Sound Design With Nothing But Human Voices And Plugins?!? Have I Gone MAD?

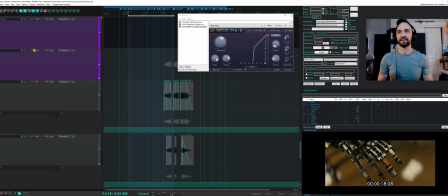[28:50]
So the wheel raw is probably the funniest human sounds.
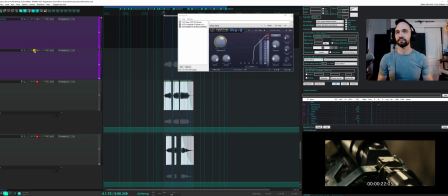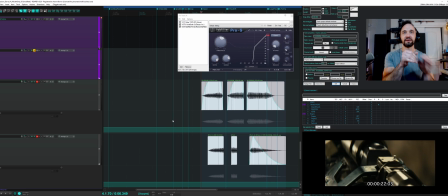[29:00]
And in there you can hear this sort of bad edit. Again, all bad edits aren't bad edits. It just sounds mechanical and off. This isn't like voice dialogue editing. Sometimes in sound design, you need a gap, a hard gap,
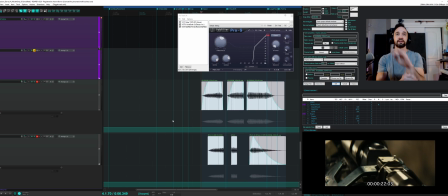[29:15]
to make that sort of stutter edit or draw interest or come in super sharp, you know.
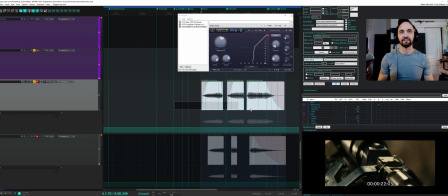[29:22]
It's not always bad. So first one, this is my wife rolling her R's, which I'm jealous of because I can't do. So that's for the large wheel, and this is the smaller wheel.
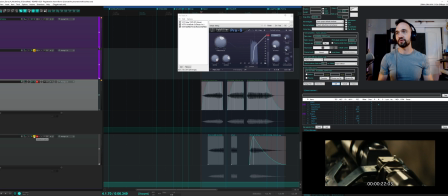[29:39]
Tracks the movement of each one.
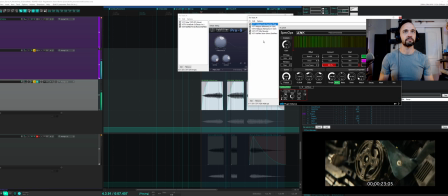[29:43]
And with effects, just crazy what you can do. I love it. Spec Ops. Now that's super quiet. Let's turn the gain up. Okay, I'm going to just leave OTT on then.
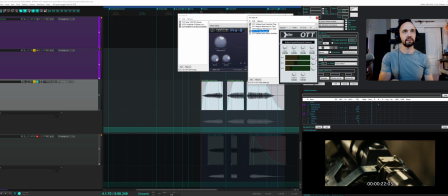[30:03]
That's quiet. I'm gonna turn it way up so you can hear it at least. So that adds this stuttery kind of spectral quality against Spec Ops, not a surprise.
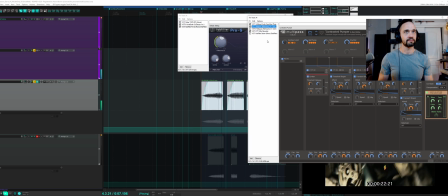Pitch shifter being modulated, LFO. I think, yep, I'm also using envelope, so it's doing both. And then Saturn finally.
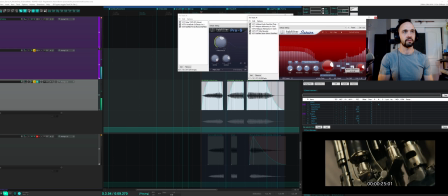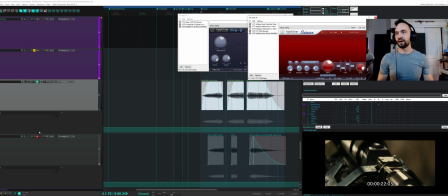[30:47]
Just wonderful stuff. And here is the small one.
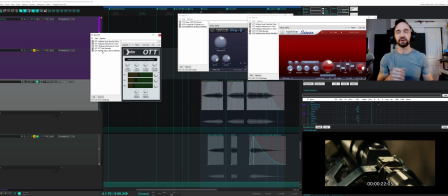[30:52]
Again, similar recipe as the other parts of the wheel to be congruent within each section. You can see it's basically a copied and pasted version, but each one's going to have different settings.
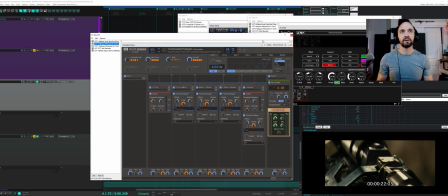[31:06]
So if we compare them, that's pretty similar. The multipass, pretty similar.
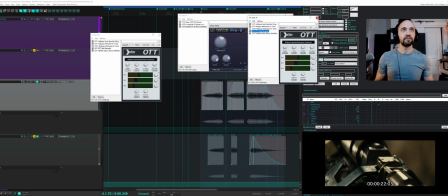[31:14]
Pretty similar stuff. Just slight differences.
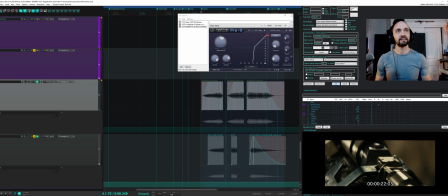[31:20]
Shuffled it to make it different.
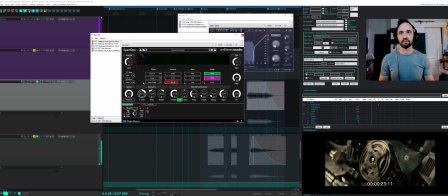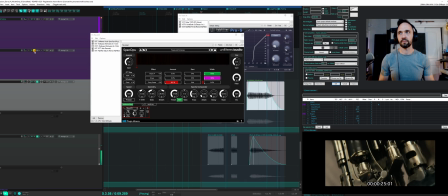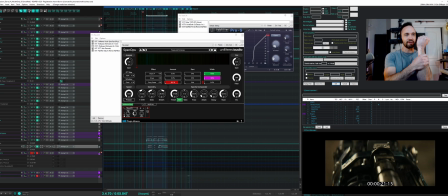[31:43]
Okay, we're on to arm pistons. This was the biggest section, so I did something on the master that's pretty important to demonstrate.
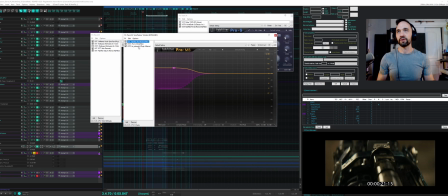[31:56]
So I opened up with Pro MB and Subsynth.
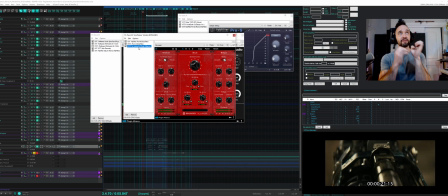[32:00]
Subsynth generally reserved for adding a bunch of lows to a single asset, not usually on a bus for me.
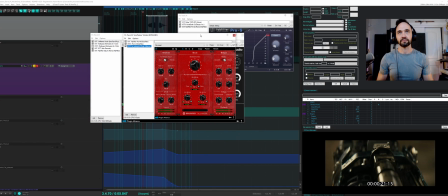[32:08]
But for this particular effect, it worked fantastic. So if you watch this while it plays,
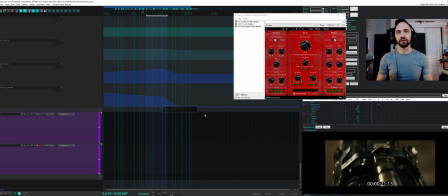[32:17]
the camera starts very close and then moves out of these arms. And I wanted them to sound huge when the camera's right up in there, so you feel like you're in the arm, and then duck it back. So that's what that looks like.
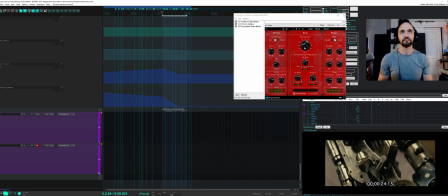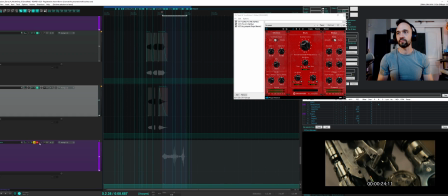[32:39]
Oh, it's because it wasn't on.
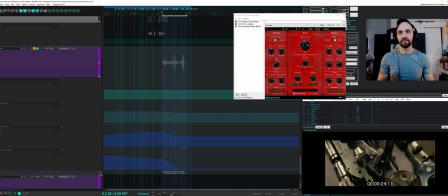[32:45]
So I'm dialing it in with an envelope to make it sound big and upfront at first, and then pulling it back at distance to get you back into the regular space as if you're the viewer, not in the arm. Cool little trick.
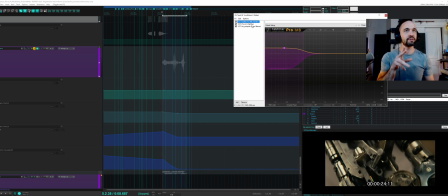[33:00]
Fab filter Pro MB to boost the lows, but make sure they don't get out of control. And it missed the air. My voice just couldn't get enough hiss for piston like kapsh. And I can't produce it. So I made it, because that's what we do.
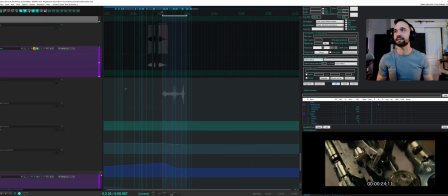[33:16]
We make things. We make magic.
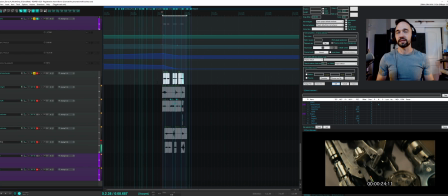[33:22]
And let's hear that heavy piston center. Notice the pitch and the performance, like that sort of following is what makes it cool. If I was just like lame, that's why the voice is so great.
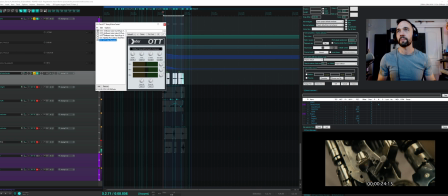[33:46]
All right, let's turn on some plugins. Now this has a different recipe.
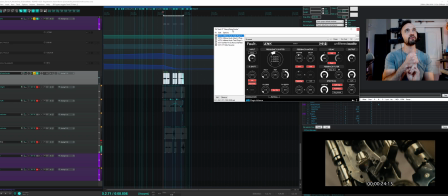[33:52]
It's more aggressive. It's got some distortion and some frequency shifting and different plugins. So let's look at them. Fault for the frequency shifter gets that. You can hear that Star Wars droid ring mod effect.
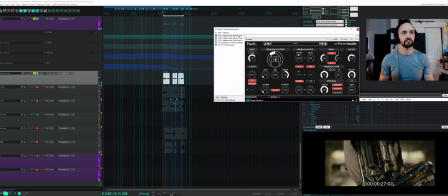Cool effect to just add a sci-fi element to something, but it's not crazy overdone here.
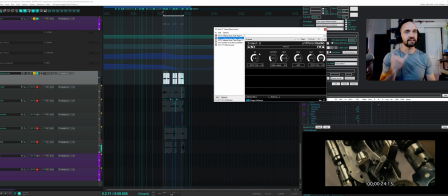[34:27]
Indent, nice, aggressive, soft clipper, very digital, very harsh. Anything mechanical, anything that needs to punch really bad, there's a good chance for that.
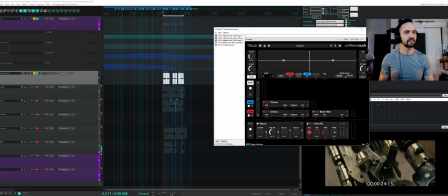[34:40]
I don't remember the biome of what I used for this. Looks like choruses in Triad. Pretty nice tool. It's biome multiband. If you can't tell, I really like multiband processors.
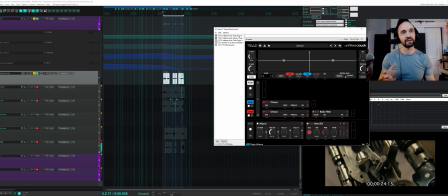[34:55]
And this one isn't doing too much except for the chorus and almost a Spec Ops quality spectral washiness to it to make it less human.
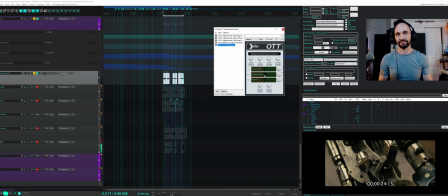[35:11]
Gating it, and OTT. So let's say, you know what? It wasn't big enough. I want it bigger. I can almost guarantee without even listening that this is going to do that.
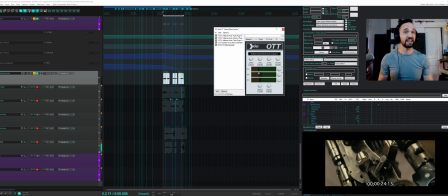[35:29]
But maybe I want it thinner just to be that element. I mean, how awesome is that? Go get OTT. It's free. Did I mention it's free? You should all have OTT.
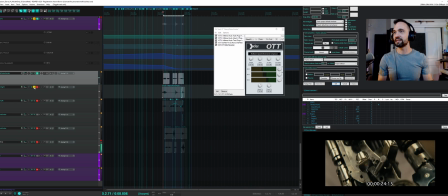[35:50]
Everybody should have OTT. More OTT. Don't overdo it. Learn to dial it in.
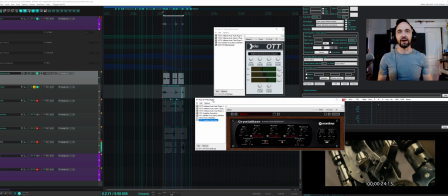[35:56]
All right, piston right.
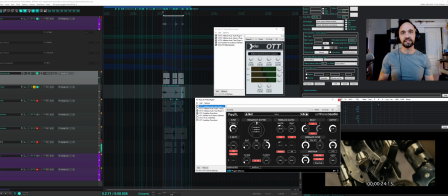[36:02]
You saw the recipes about the same, except for crystallizer was in there. So these are going to have the same sort of effect, but let's hear it. All right, fault.
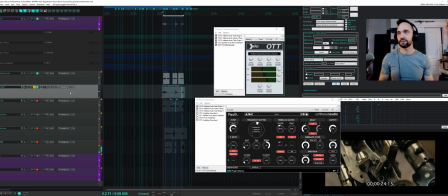[36:18]
Not doing too much. Did I have it on? Yeah, wasn't doing too much at all.
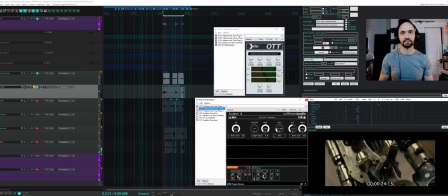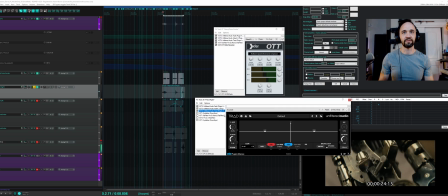[36:28]
Similar clipping, soft clip, being driven by the input follower, triad, washiness, crystallizer. That's rad. Crystallizer is great, not just as a full wet, but adding in a pitched element that plays alongside it.
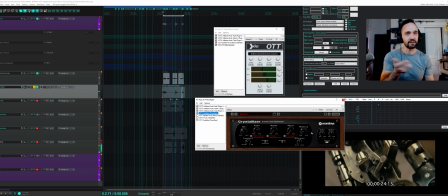[36:47]
So in this case, it's adding reverse at 1500 pitch up, octave in 3 cents, with the recycle that just makes it tail out a little bit while adding that high pitched whir.